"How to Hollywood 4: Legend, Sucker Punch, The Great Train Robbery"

how did they achieve it in this film? Because obviously it was before green screen.
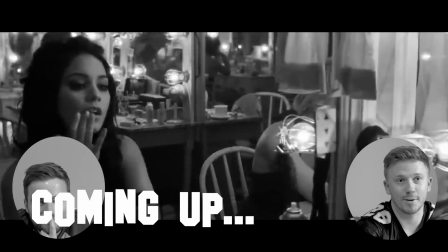(0:11)
Brilliant. It is really good. Shot's not done yet, Tom. Oh, geez, are we going into the mirror? Hello and welcome back to Cinema Rules. My name is Shaun. And my name's Tom. And today we're on episode 4 of How to Hollywood, where we deep dive into some of our movie's favourite scenes and tell you exactly how they're crafted. The objective of How to Hollywood is to pick apart the magic of movies, whether that be editing,
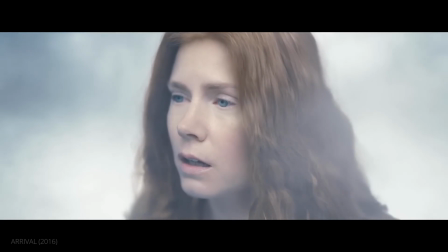(0:37)
cinematography, or visual effects. Or practical effects. Or any effects, really. Yummy. So, Shaun, what do you have in store for us today? So today I have 2 movies, Contact and Sucker Punch. Okay. And they both share similarities because they both involve mirrors. The first section that I have is we're looking at 2015's Legend starring Tom Hardy.
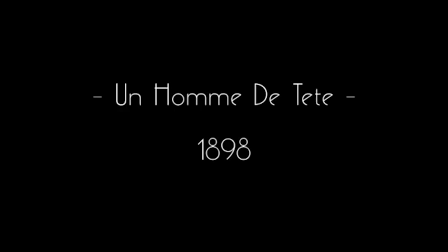(1:04)
And we're going to see what it has in common with an 1898 silent film by Georges Méliès.
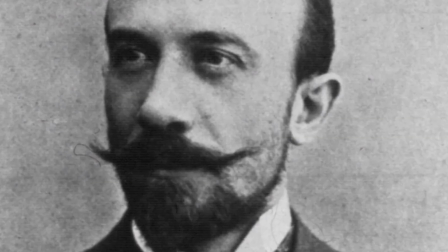(1:12)
Okay. A famous silent film director. Okay. And then we're going to move on, because I've developed an obsession with silent films recently, to a silent film so old, 1903, it's a semi-western, but it's old enough to actually have been produced in the Wild West itself. Oh, wow. And it's a film that's credited with being one of the foundations of modern cinema. Oh, okay. Let's get into our first clip from 2015's Legend.
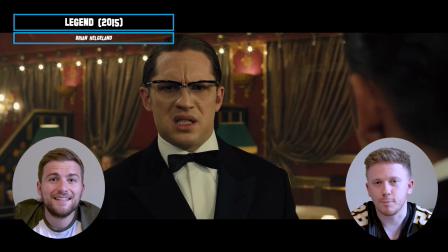(1:40)
The editing, sound editing with them 2 voices together is really good as well.
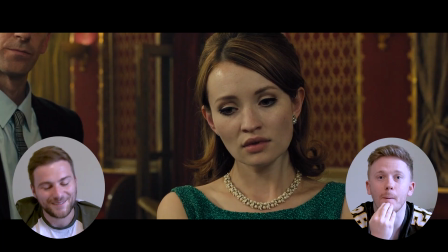(1:45)
Seamless. Oh, the tension.
You hit me.
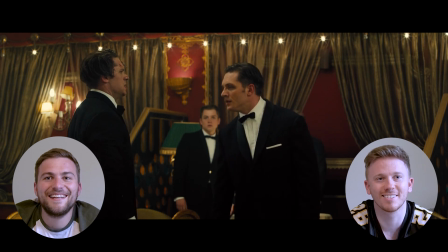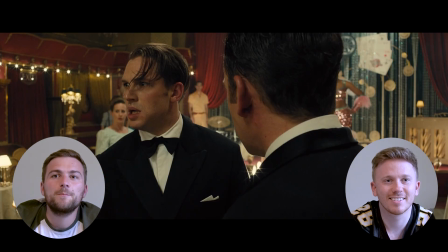(1:59)
Just him watching in the background like, oh God. He slaps him. Oh, the slap sound effects, the punching sound effects. To be fair, after rewatching it, I know what I'm trying to look for. Yeah. And you do see it in some scenes. Oh, yeah. But because it's so fast paced.
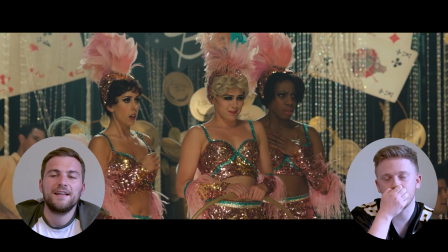(2:18)
And because you're engrossed in the story. It's easy for the audience to forget.
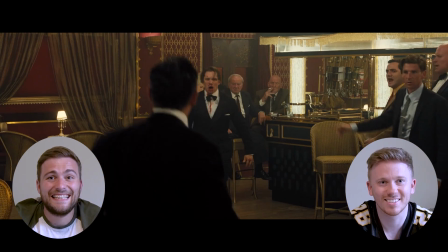(2:23)
Reminds me of Sloth there. Jeez. It's the screaming that gets me. It's hilarious. So that's that. I was going to pick a few scenes. I was going to pick the fight that they have with the other group in the bar, but I thought I'd do this one. Why have I chosen this scene today, Shaun, for How to Hollywood?
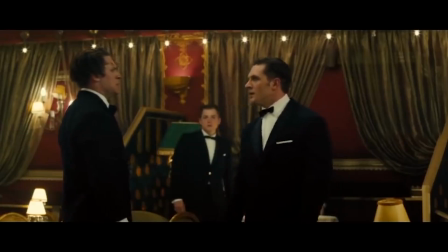(2:51)
Well, it's definitely because the same actor playing 2 parts and they're interacting with one another.
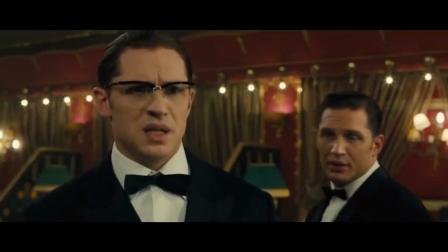(2:58)
Yeah, it's this kind of body doubling, and by that I mean the same actor on screen at the same time, and they're working with each other.
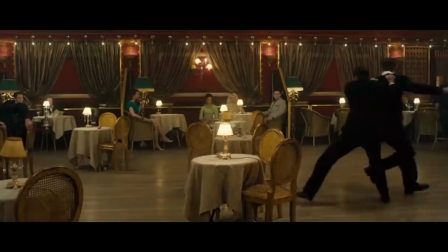(3:04)
He's performing against himself, isn't he? Essentially. Yeah. So how do they do it, Shaun? How do they get 2 people on screen at the same time and have an effective scene between them as characters?
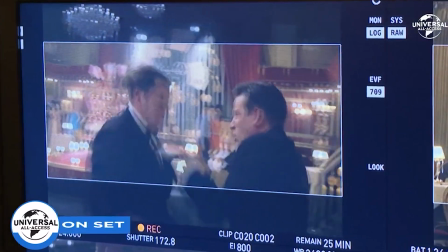(3:15)
This is all down to the directing and editing, mostly, the majority of it, I think. Okay. And then there's some visual effects, not necessarily, it's mainly editing.
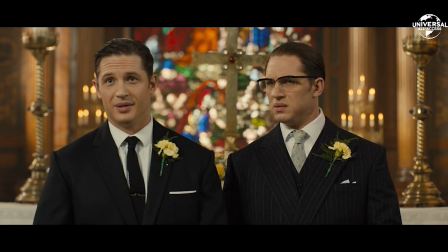(3:27)
You obviously need a stand-in for when Tom Hardy is speaking to Brother. When it's an over-the-shoulder shot, you need a stand-in so that he can say his lines and he can act with him.
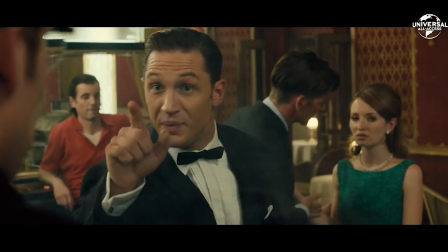(3:40)
And then Tom Hardy has to basically record it again. Yeah.
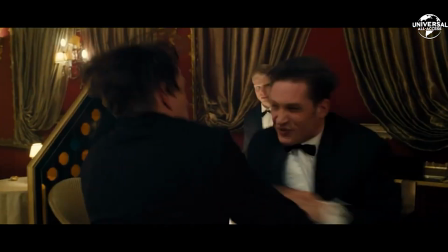(3:45)
And he has to do it twice, almost. So you're perfectly right with the body doubles. That's the main sort of avenue into this effect of having them together at the same time.
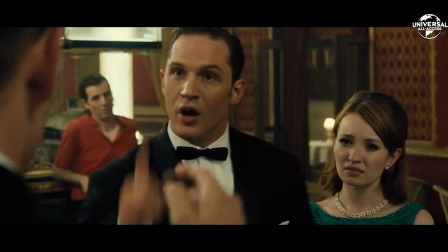(3:54)
I'm glad you picked out the over-the-shoulder shots as well in their conversation, because that's a classic way,
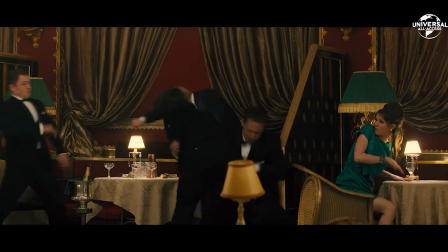(4:00)
I think, of building communication and close proximity in a character relationship. So you're buying it automatically before you even remember or realise that they're the same actor at the same time.